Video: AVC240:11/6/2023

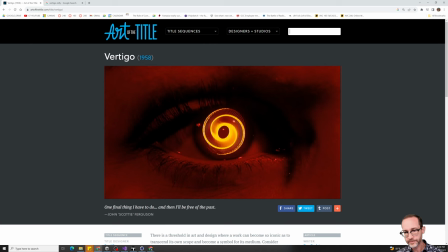Let's look at some other Saul Bass ones. So, Vertigo and Psycho.
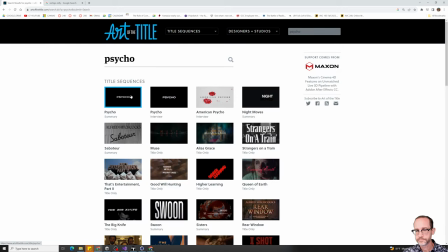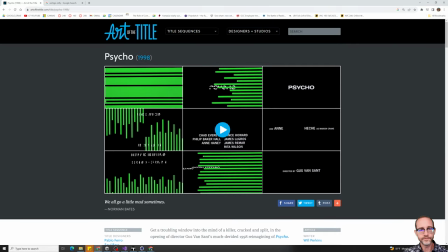So, again, Saul Bass here. This is not the original.
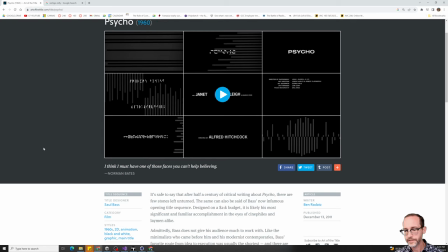Yeah, originally in black and white.
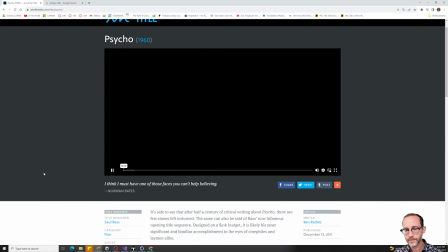And if we look at this one, this is definitely more of a motion graphics approach. We don't have any footage in this one, but the idea of the typography itself being cut up, right?
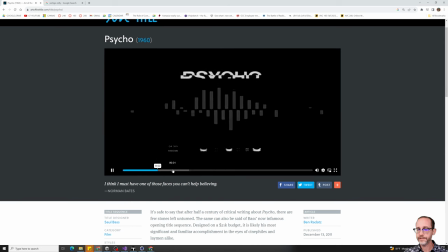Which is obviously related to the stabbing that happens in Psycho, something being fractured. So, I mean, there's the cutting up of the type, and then also the idea of a psyche being shattered or split up or cut.
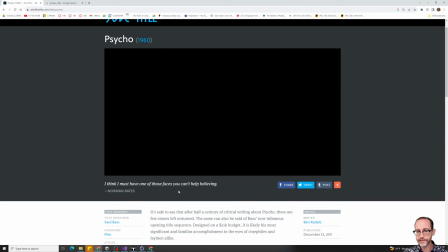So again, this is even this is 1968, right?
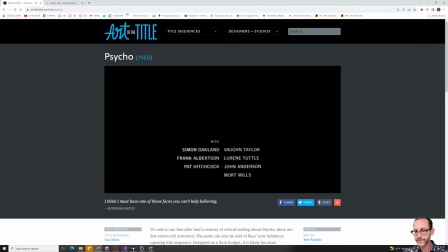So again, this is looks crude by current standards, but in tremendous amount of work to make this happen at the time. And so Psycho, another one of Saul Bass here.
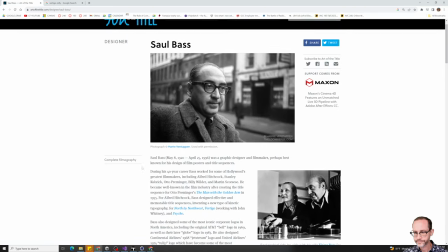Let's pull this up. So Art of the Title, just an amazing resource.
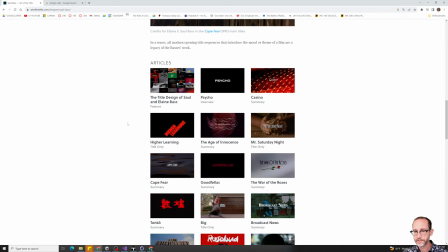This is a really good description of some of the history surrounding Saul Bass.
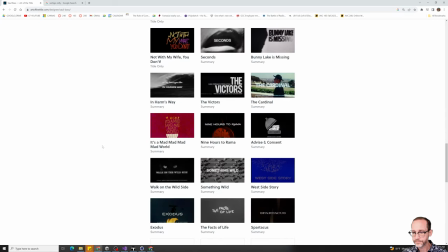Let's look. We have Psycho, Vertigo, North by Northwest.
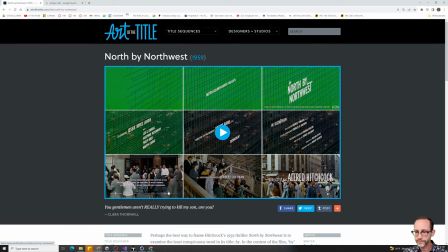So here,
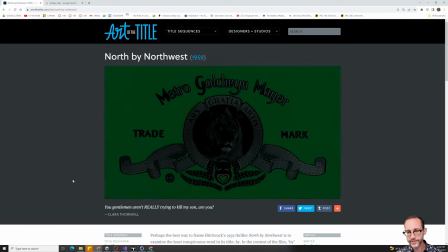where are we? This is 1959, right? So in between the two other films,
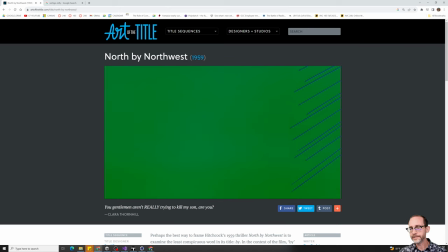in North by Northwest, again, confusion, reflection. And so using this motion graphics overlay to
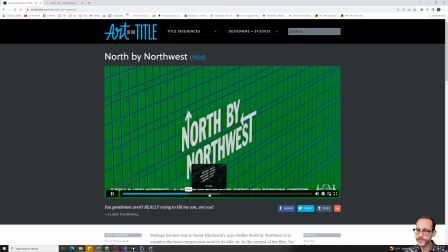create this grid that then is revealed to be, you know, the side of the building.
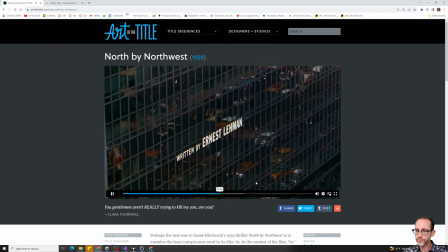We see that reality is kind of fractured here, or distorted, which is a lot of what's happening in North by Northwest, a man trapped in a story he doesn't quite understand.
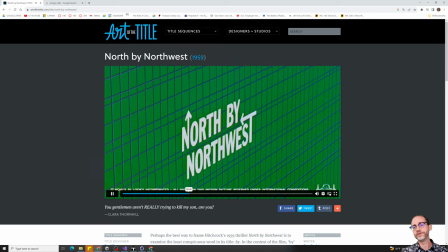Not this, these title sequences are not that long, but they are
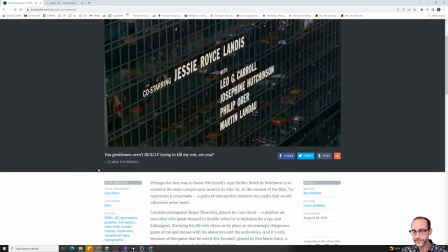the first of their kind. It can't be understated, you know, how important this work is,
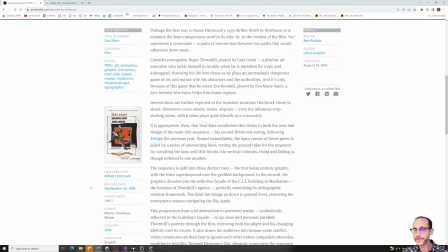and all of the work that comes later here is incredibly,
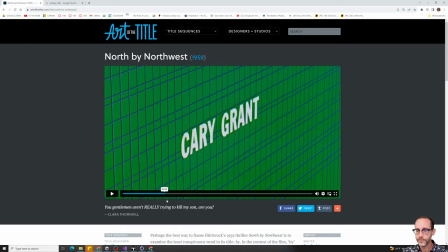you know, owes a debt of gratitude in that, you know, more than just throwing the title North by Northwest up and then starting the movie,
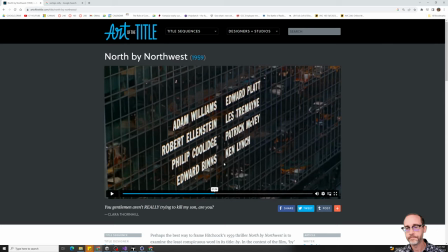we have a whole sequence that really sets the table. I personally like it when they're before the film, you know, that really gives you the flavor of what's happening in the film without always having to be stylistically related to the visual style of the film.
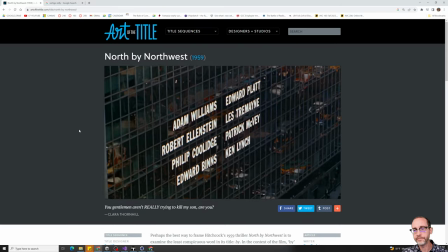Now,
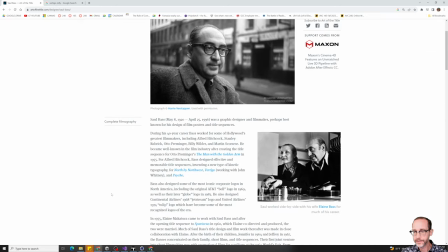this, if we go back and look at some of Saul Bass's other work, he continues to work for a long time.
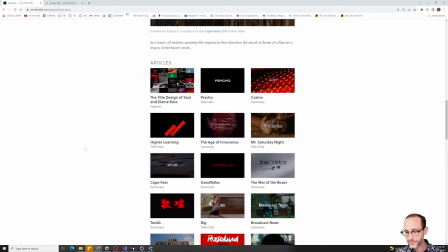One thing, if we look at some, you know, he's doing this at the very beginning of doing it, creating these title design.